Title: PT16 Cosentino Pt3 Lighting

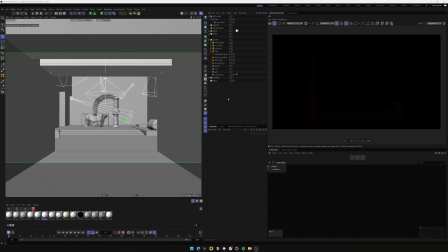0s
Hello my friends, welcome to the third part of this Cosentino project breakdown. In this one, I'm going to be speaking about the lighting and a little bit of the animation. So to begin with, I have the first shot of this project
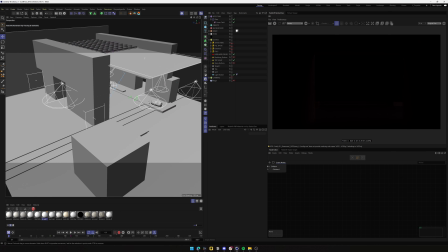16s
and I thought it was a nice one to begin with because it has quite a bit of lighting happening.
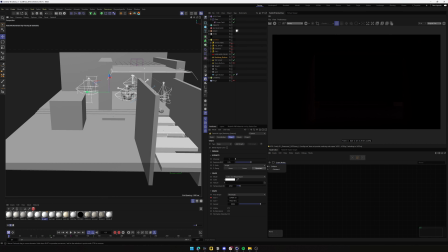25s
There's a lot of stuff that's happening at different stages because
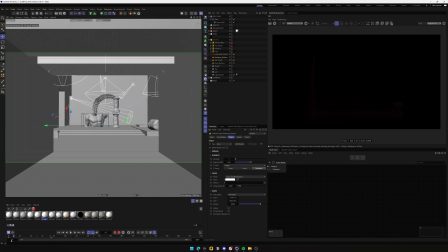32s
if you remember, this is animated and it's coming from darkness to light, and we are actually changing the camera in the middle of the animation,
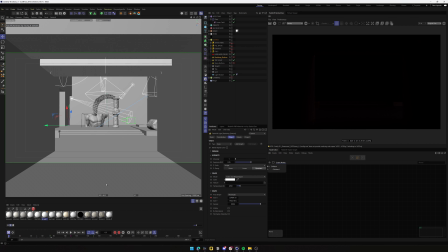47s
so we would be seeing this. But just so you can see the whole process and how I light the basing, I'm going to remove the stage object, which is really nice to animate cameras.
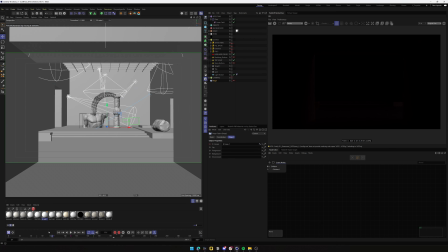61s
I will talk about this a little bit later. But yeah, we will work with this. Yeah, as you can see, I have different groups here.
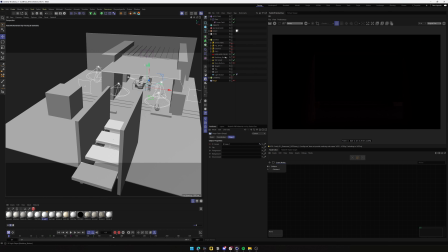69s
I've disabled everything except HDRI and the top light, but the top light is not visible.
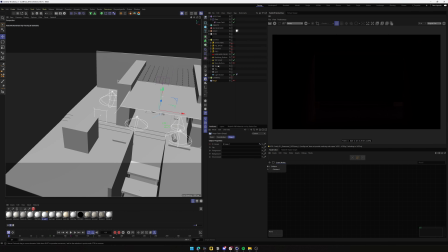76s
And well, I kind of work on this in different stages.
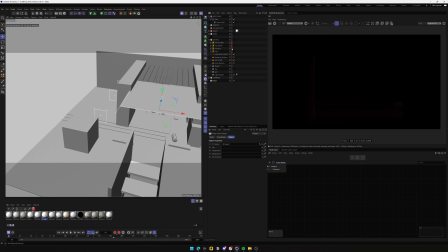82s
I try to create like a hierarchy of lights.
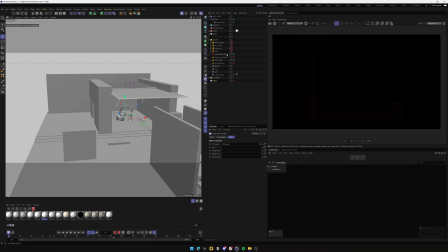87s
So I have the general lighting, which is a little bit controlled by the HDRI, and then mostly controlled by these three lights and the fields, which are all other lights that I've put it in different places,
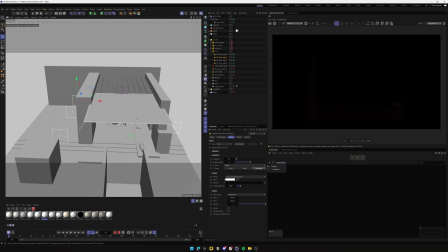106s
just to fill these spaces that we are not seeing, but they obviously require lighting.
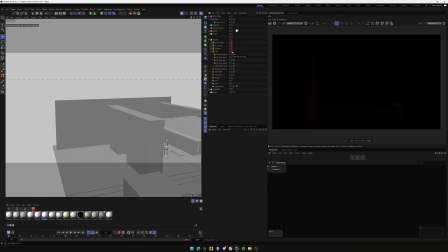115s
But without further ado, I'm going to be showing you the different steps.
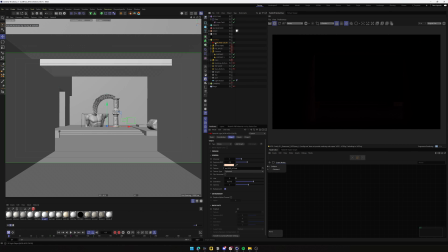123s
So this is what we see right away with this the HDRI, which is just a sky HDRI. Actually, it's just filling a tiny bit. It's actually not filling this area here, but well, it just adds a tiny bit of brightness.
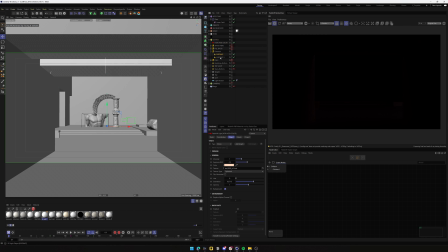140s
But the most important part in this initial shot is the entrance lights, which are these two that are put here on top.
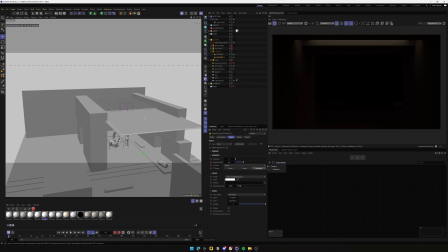149s
These lights, as you can see, they start quite dim,
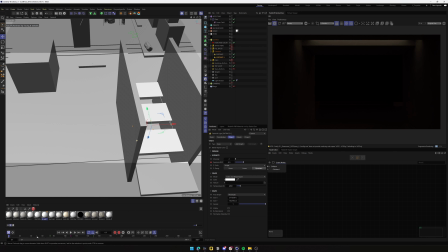154s
but they turn a little bit more bright towards this part. And at this point, through like shot frame 50, we kind of just forget about them.
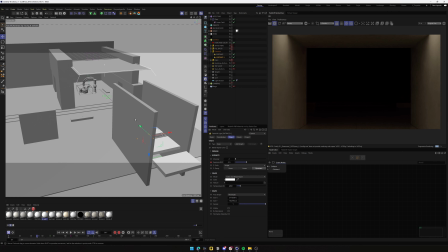168s
So it's like a momentary moment for them, and then we kind of ignore them.
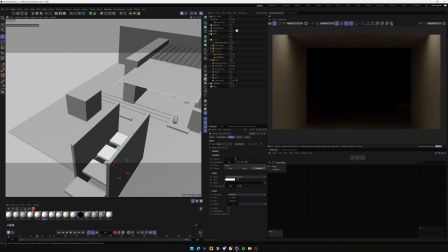176s
So these are the first two lights. As you can see, they are just like affecting this whole area.
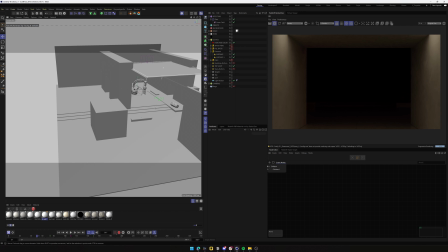183s
So they are not really important to light the other thing.
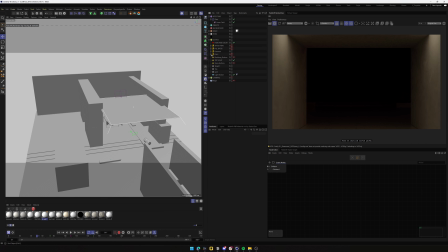190s
One thing that's really important, and we'll see. Let's go with these two, for example. These two lights are doing a nice job, kind of creating the silhouette of everything, which is quite dope.
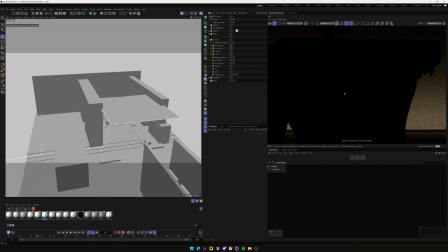206s
But of course, everything is like pitch dark here. We have no information, and that's something that I tend to avoid because I just feel like a full black image doesn't look really good.
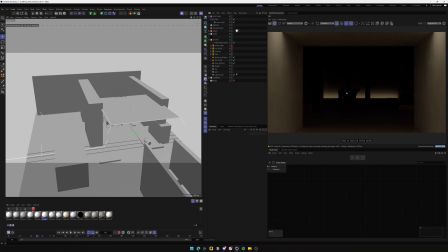220s
So I try to keep everything in the gray value, so we have some detail.
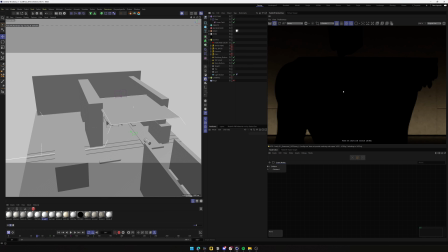225s
Like for me, a pitch black image is the same as a burnt out image because you have no information.
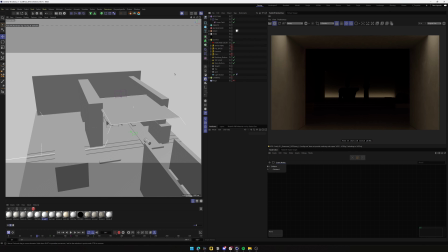232s
And yeah, I honestly don't like it much. So these are the first lights that are playing a big role here.
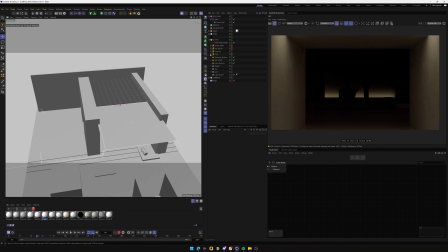241s
And as you can see, they are just shit.